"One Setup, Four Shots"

Hey everybody, welcome to episode 2 of The Frugal Filmmaker, where we try and solve your filmmaking problems without spending a lot of money. The problem this time was I had a script that I wrote called The Payoff a couple of years ago, where I had two characters getting off of a city bus, which of course you know I don't own, or nor does anyone else, because it was owned by the city.
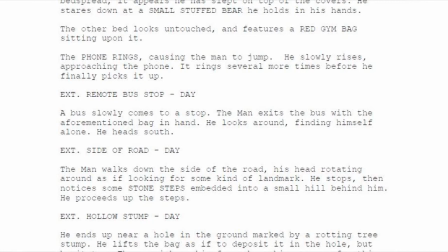25s
But the problem was I had two characters getting off of this bus at different times in the story. But it was the same location, so instead of putting them on the bus one at a time and having them get off, I came up with a brilliant idea of having them get on the bus at the same time. I checked focus on the street and then put them on the stop ahead, and this is what happened.
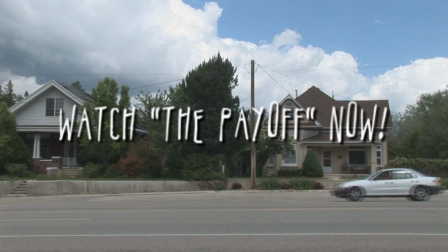44s
Okay, to understand this more in context, you might want to watch the entire short film. It's only about 7 minutes, but if you click on this link, you'll get to see the whole thing.
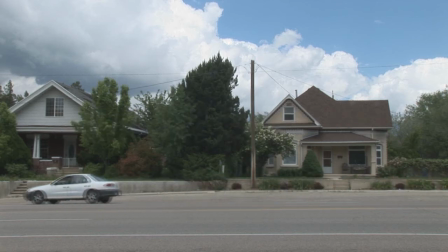52s
It's not too bad. So here's our first shot. It was a wide shot. I set it up on the street where I thought the bus was going to land. The bus stop sign is just out of frame, and the bus pulls up and hits its mark.
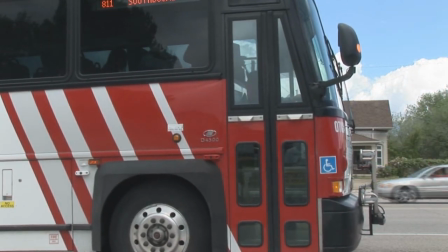64s
First take. It was pretty amazing. And our actor gets off in the first shot, which is wide,
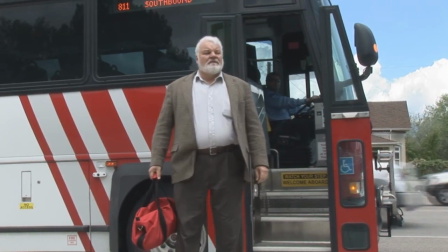72s
and then after he pauses like I told him to, then I zoom in for his second shot, and he walks out of frame a little too quickly,
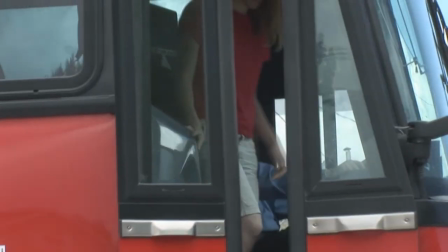79s
but it was still usable. Then our actress emerges from the bus in a different shot from the other two,
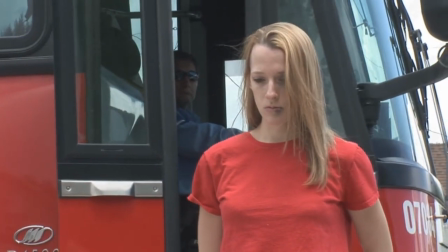86s
and then when she pauses, I zoom in, and I think that I'll be editing at this point for her final close-up.
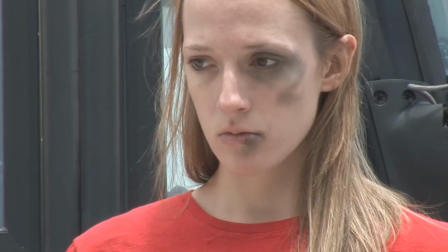95s
It should be pointed out that because we shot on a Saturday, we knew we only had a chance to do this about 5 or 6 times because the bus only arrived at this stop hourly.
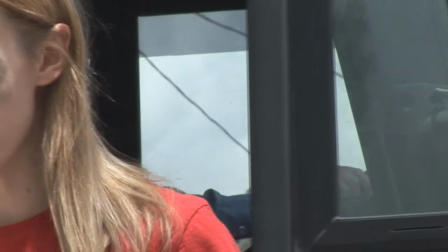105s
And so we maximized, instead of having maybe only 5 or 6 takes with the different actors, we actually got 12.
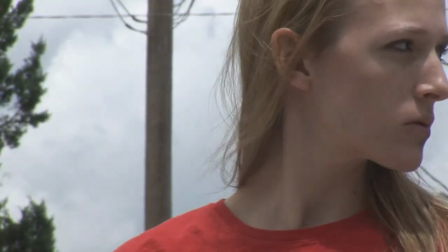112s
But we only ended up doing this once. We're using this first take because the other two were unusable that we did, because the bus didn't hit its mark.
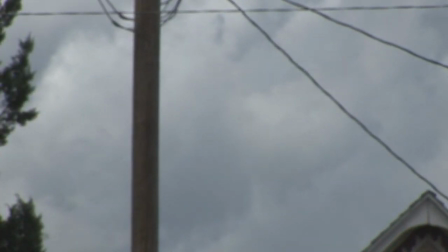119s
But the first time was the best time, so that's the one we used. Here's the final cut.
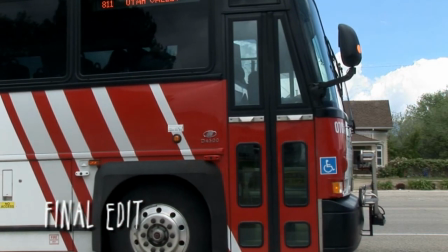127s
The bus pulls up, and like I said, I already knew how I was going to edit this, so that's how I selected my shots.
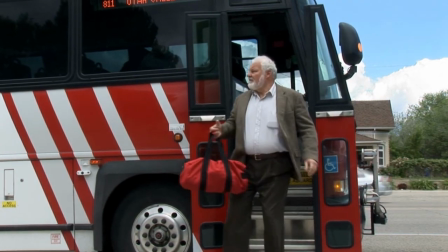133s
Our actor gets off the bus, and then we immediately cut to where he steps into frame with the bag, showing where he's about to go.
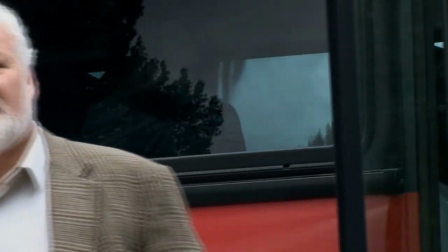140s
We cut back to that one shot, which is really fast, and then he leaves.
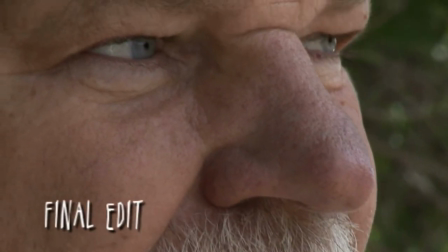147s
Now when the actress gets off the bus, in her scene, which is toward the end of the film, actually it is the end of the film, notice I shot the bus coming from a different angle,
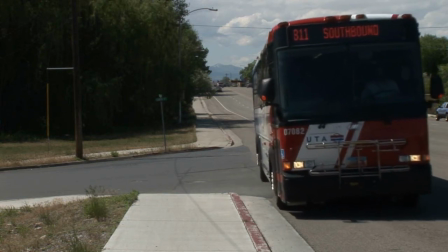156s
so it completely separates it from the previous scene.
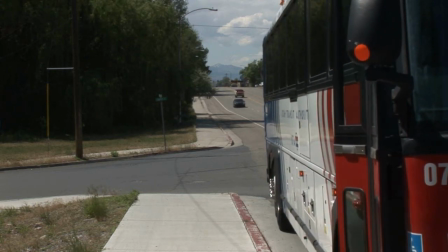159s
And then when the door is open here, I link it to the other shot when the door is open, so it connects pretty well.
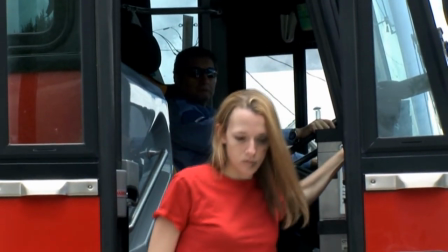168s
And then she gets off, and I cut away,
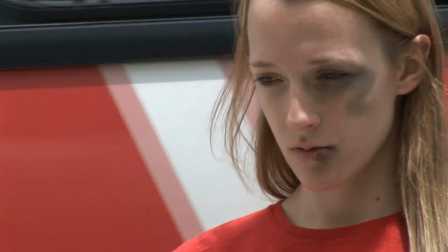171s
do another shot, and then I cut back to the close-up where I left the auto iris or auto exposure on, which is why the levels go way up and down here.
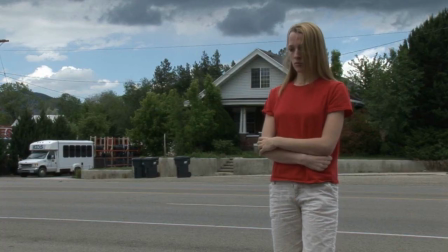179s
But it worked pretty well, I think, for both scenes. And there you go. That's how I got my two characters to get off the bus at different times, and all I spent was bus fare. If you like this tip, come to thefrugalfilmmaker.com for more. Bye-bye.